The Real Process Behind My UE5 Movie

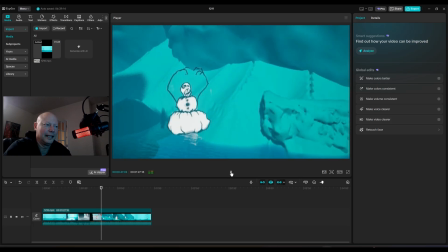[4:10] Appears to be heavily outnumbered.
Yeah, I can just kind of imagine Reinforcements.
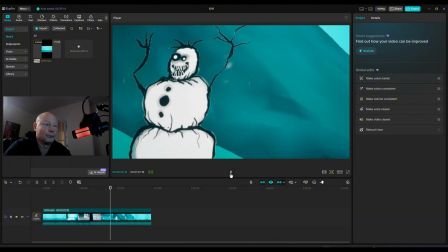[4:18]
And I was really trying to go for something really dramatic with the camera angles.
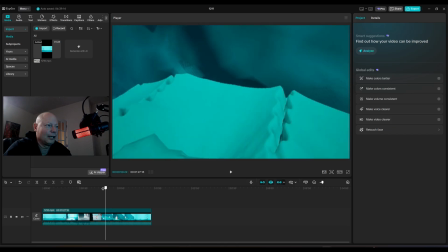[4:23]
So as you see, as I'm kind of zooming out and slowly zooming in.
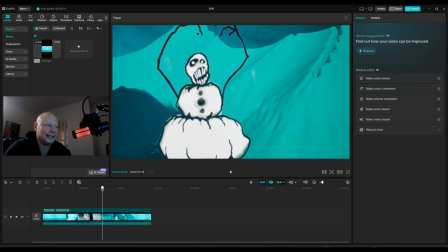[4:29]
Again, this is a first-person view.
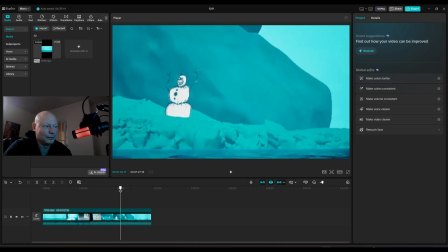[4:31]
This is the survey droid moving in closer and looking at these guys who
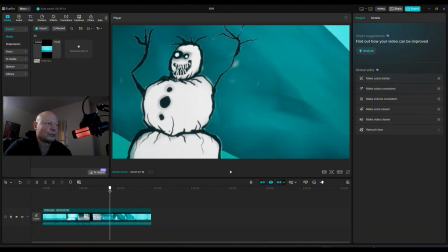[4:39]
have their arms raised like they're ready to attack.
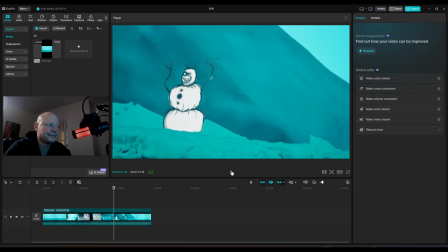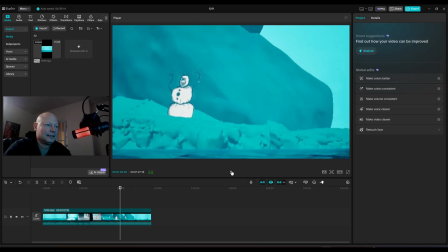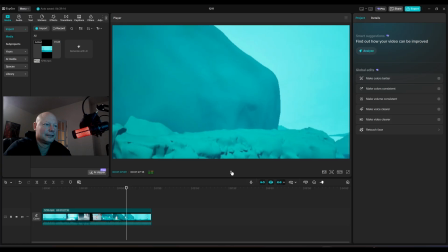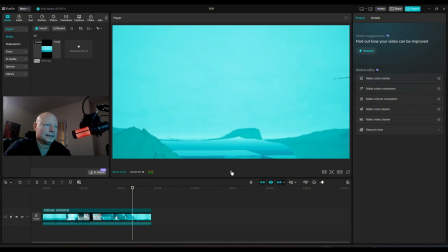sense of unknown
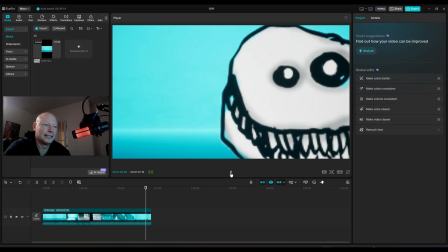[5:06]
as we slowly cut out into the next, to be continued if you will, for the next episode.
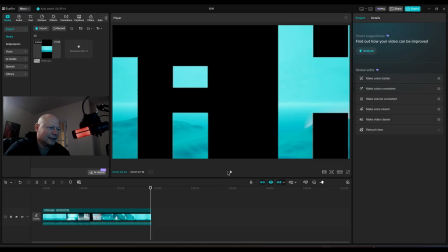[5:15]
I love these sounds. I want to hear that again.
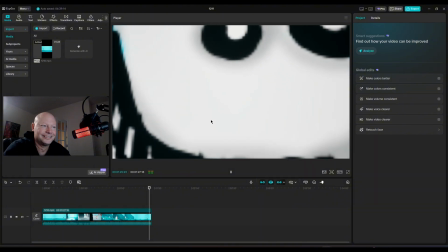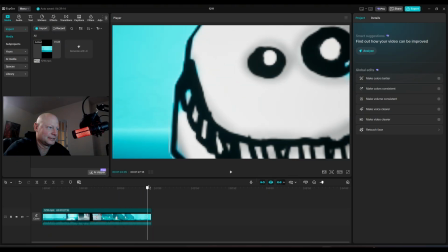[5:25]
But yeah, that's the video. Like you can see, it's just about what, a minute and 30 seconds long.
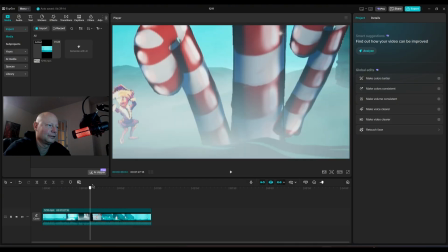[5:34]
Not too bad for a video short. This was the second episode, by the way.
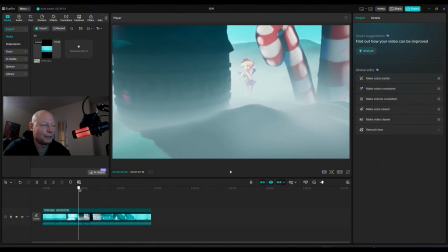[5:39]
So if you haven't seen the first episode, you gotta check that one out.
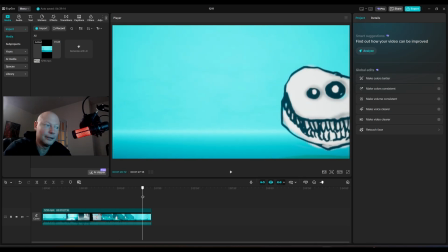[5:43]
But now I'm gonna take you behind the scenes even further, and I'm gonna show you the Unreal Engine side of things.
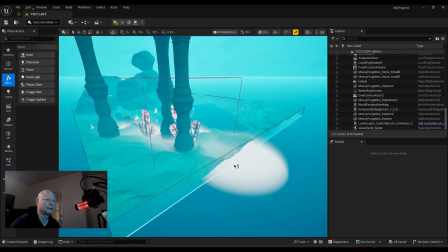[5:50]
Good morning, everyone. This is my screen in Unreal.
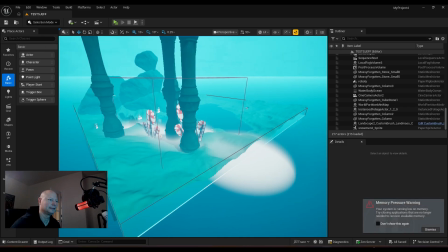[5:55]
So I'm just going to take you on a quick tour of my set, if you will, for these movies that I've been making lately.
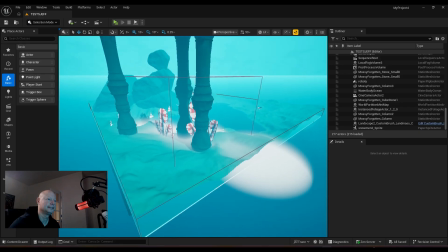[6:03]
So this is an overhead view. Again, this is all in Unreal Engine using the 5.7 version.
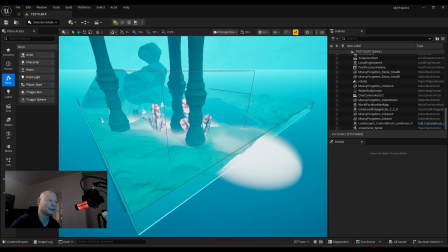[6:13]
I've got some free assets that I downloaded using Fab, these old columns here. And the ground I actually went through and
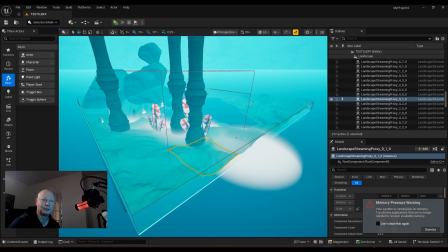[6:29]
made myself using the sculpting tool. Super random. Like I didn't really even know what I was looking for when I was making it. I just kind of let things happen, which is really kind of fun about art.
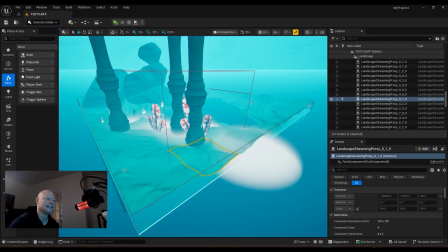[6:42]
Sometimes, you know, the whole Bob Ross happy accident thing. And then I got using some
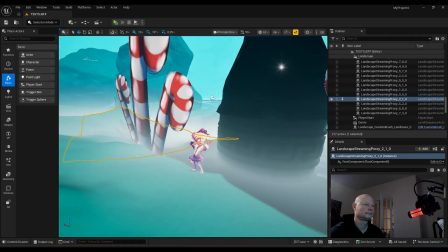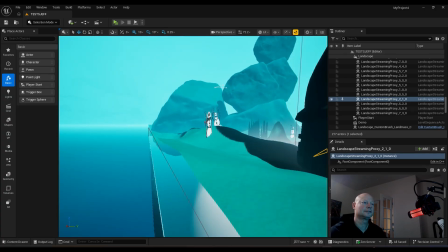[6:56]
all right, no pull out of here. Let's go look at our snowman zombies.
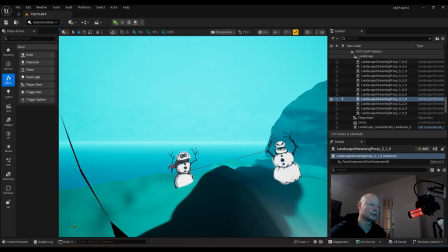[7:03]
These also were drawn in Clip Studio Paint, exported as PNGs,
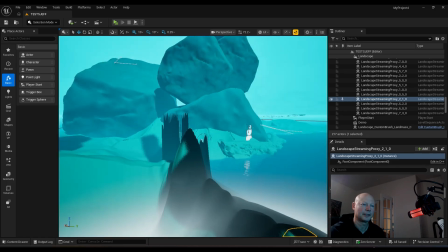[7:10]
and then brought into Unreal as sprites. I've got a few.
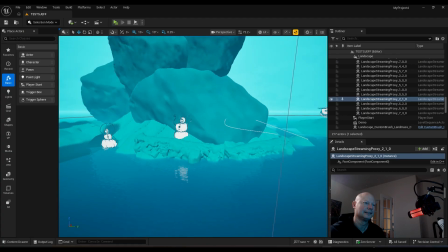[7:17]
I wanted to make it look like this place is under attack,
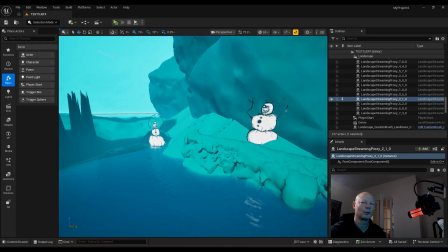[7:22]
and our hero survey droid has to record and hopefully find a way out of this problem.
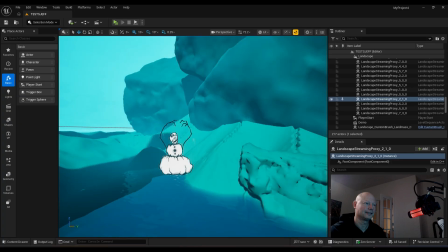[7:33]
And then, you know, the snowman, you can't see it right now, but
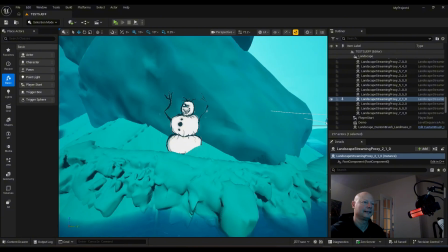[7:39]
if you click on the snowman, let's see if I was gonna, I'll just try and show you real fast.
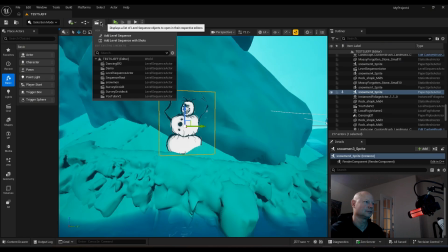[7:50]
Go to, we'll say add level sequence.
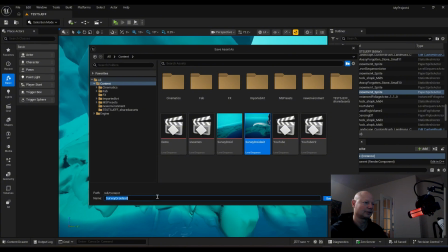[8:00]
Yeah, we'll just call it test. Can't spell test. There we go. Save.